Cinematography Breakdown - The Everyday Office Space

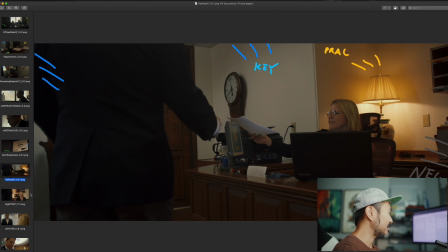So key light is we essentially gonna go over here.
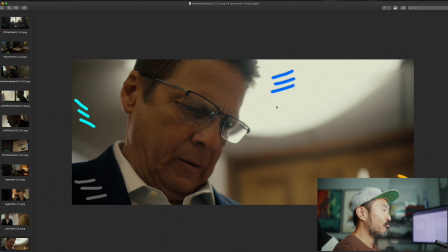So we used one of the overhead lights, and what we did was we created like a I don't know what the word is, basically kind of like a waterfall droplet of bleached muslin, right? So this is all bleached muslin here, and we kind of let it waterfall out to create a little bit more
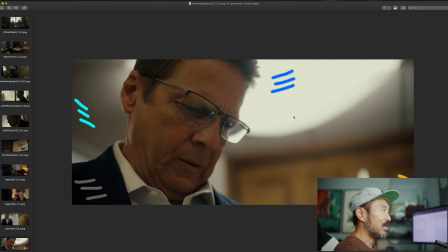softer tones and a more warmer color, right? Because bleached muslin will basically warm up anything you put in front of it. So these are fluorescent lights, probably 4,000 Kelvin, something like that. So it warms it up a little bit more. As our main key light for this entire scene.
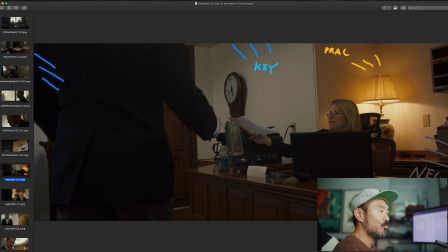And then we have a practical here. We took out the bulb and I put in a quasar.
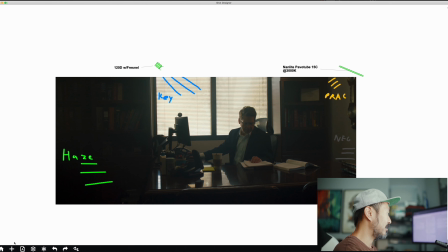Let me see, I have this guy here. We put in a quasar filament bulb,
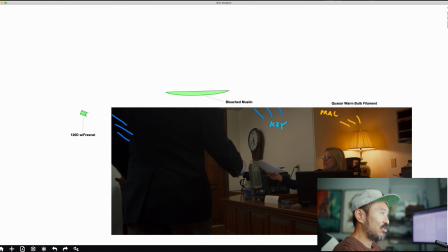which is, it's anything that you can put into a regular bulb socket here. I had a dimmer. And unfortunately, the dimmer wasn't working because we couldn't pull for whatever reason, the cord that was plugged into the wall, like we were yanking the thing and it just wasn't coming out.
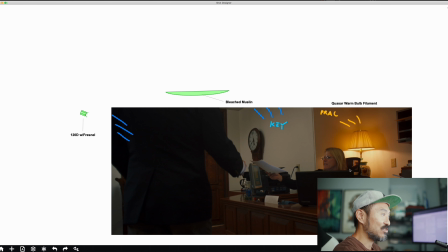So we just said, okay, well, let's just can that. And so we just used at least the quasar bulb to make it more flicker free and to give it the exact color temperature that we wanted, right? And so again, we have our bleached muslin, and then in the way back here we have a 120D.
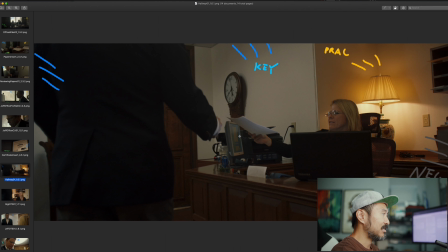So we'll kind of show what that looks like here. So again, our secretary says, hey, can you go ahead and take a look at this?
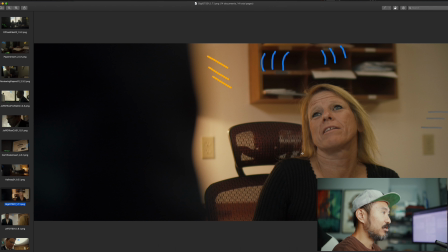He says, cool. All right, so we go in for some coverage here. Basically our top light it's doing its thing. The fluorescents are doing its thing. Our practical light is coming here again, just to kind of create some contrast in the scene where we want to be able to continue to light in layers, right?
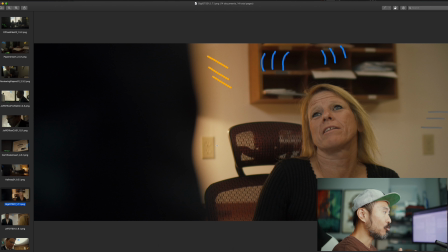Lighting from light, going from light to dark to light, right? If you can. And then camera right, we have a neg, just 4x8 of neg. You can have 6x6 or 8x8, whatever you got, right? We just had 4x8, so that's what we used. And you still get a little bit of eye light here as she's looking up.
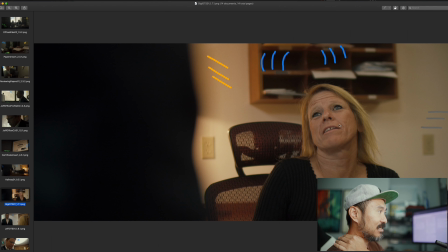So again, that those top lights are doing its thing to kind of bring her eyes out, which is great.
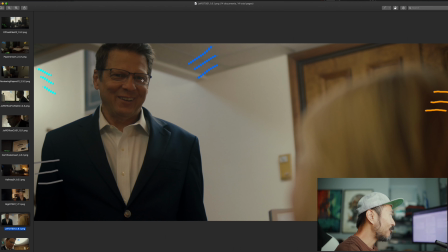As we go in for the reverse, right? So from here we have a little bit of highlight. It's just enough to kind of bring out his eyes, right? Our overhead light is, again, it's doing its thing. We're able to soften it up with the bleached muslin, which is helping out.
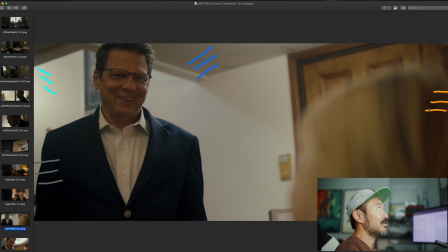We have our practical. That's also something that can help you guys out, and I'll show in future examples. Is whenever you have someone with blonde hair, it's really hard to keep it under control because it's almost like white, it's like yellow white. So if you can add a warm color mix to it,
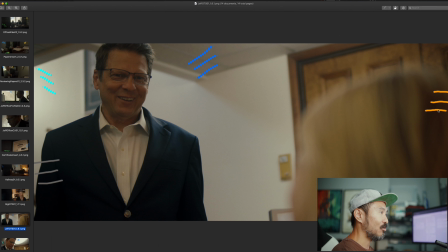it helps to kind of ease away all of the harshness of like someone's blonde hair when you have a lit. So our practical light is doing that right here. It's helping to create some contrast here. That adds in with the walls, or with the white walls, with the brown doorway here, right?
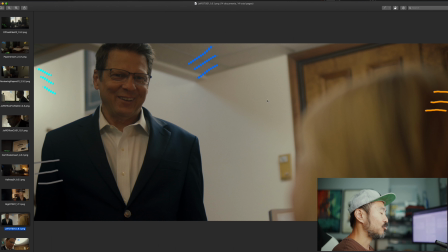Again, we're mixing things up to create something that looks interesting and pleasing. Here we have our neg camera left doing its thing to create contrast, right? From kind of like a gradient, right? Is what we want. We want to go from a little bit of a darker image to a brighter image, or from a brighter image to a little bit of a darker image.
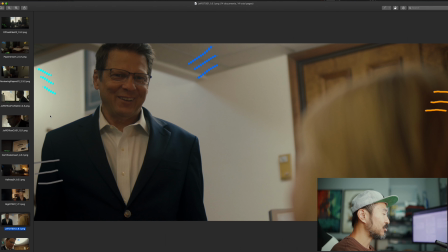And then back here, I can show you from the location scout photos.
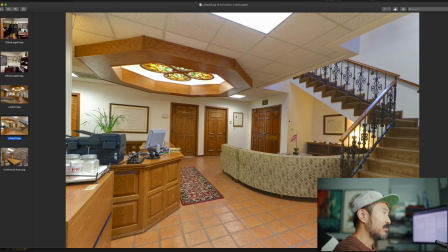Here, okay, so you can imagine our talent is here, or I'm sorry, is here. He's talking to the secretary over here. We have a stairway here, and then what I did was I placed the 120D on the stairway with the Fresnel, and we're shining it this way, right? Because there's already light.
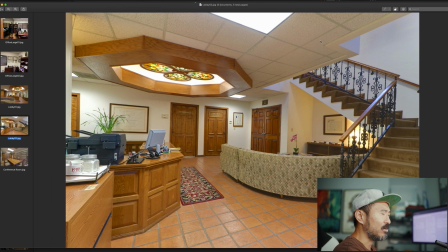I believe there was a window up here, or windows up here.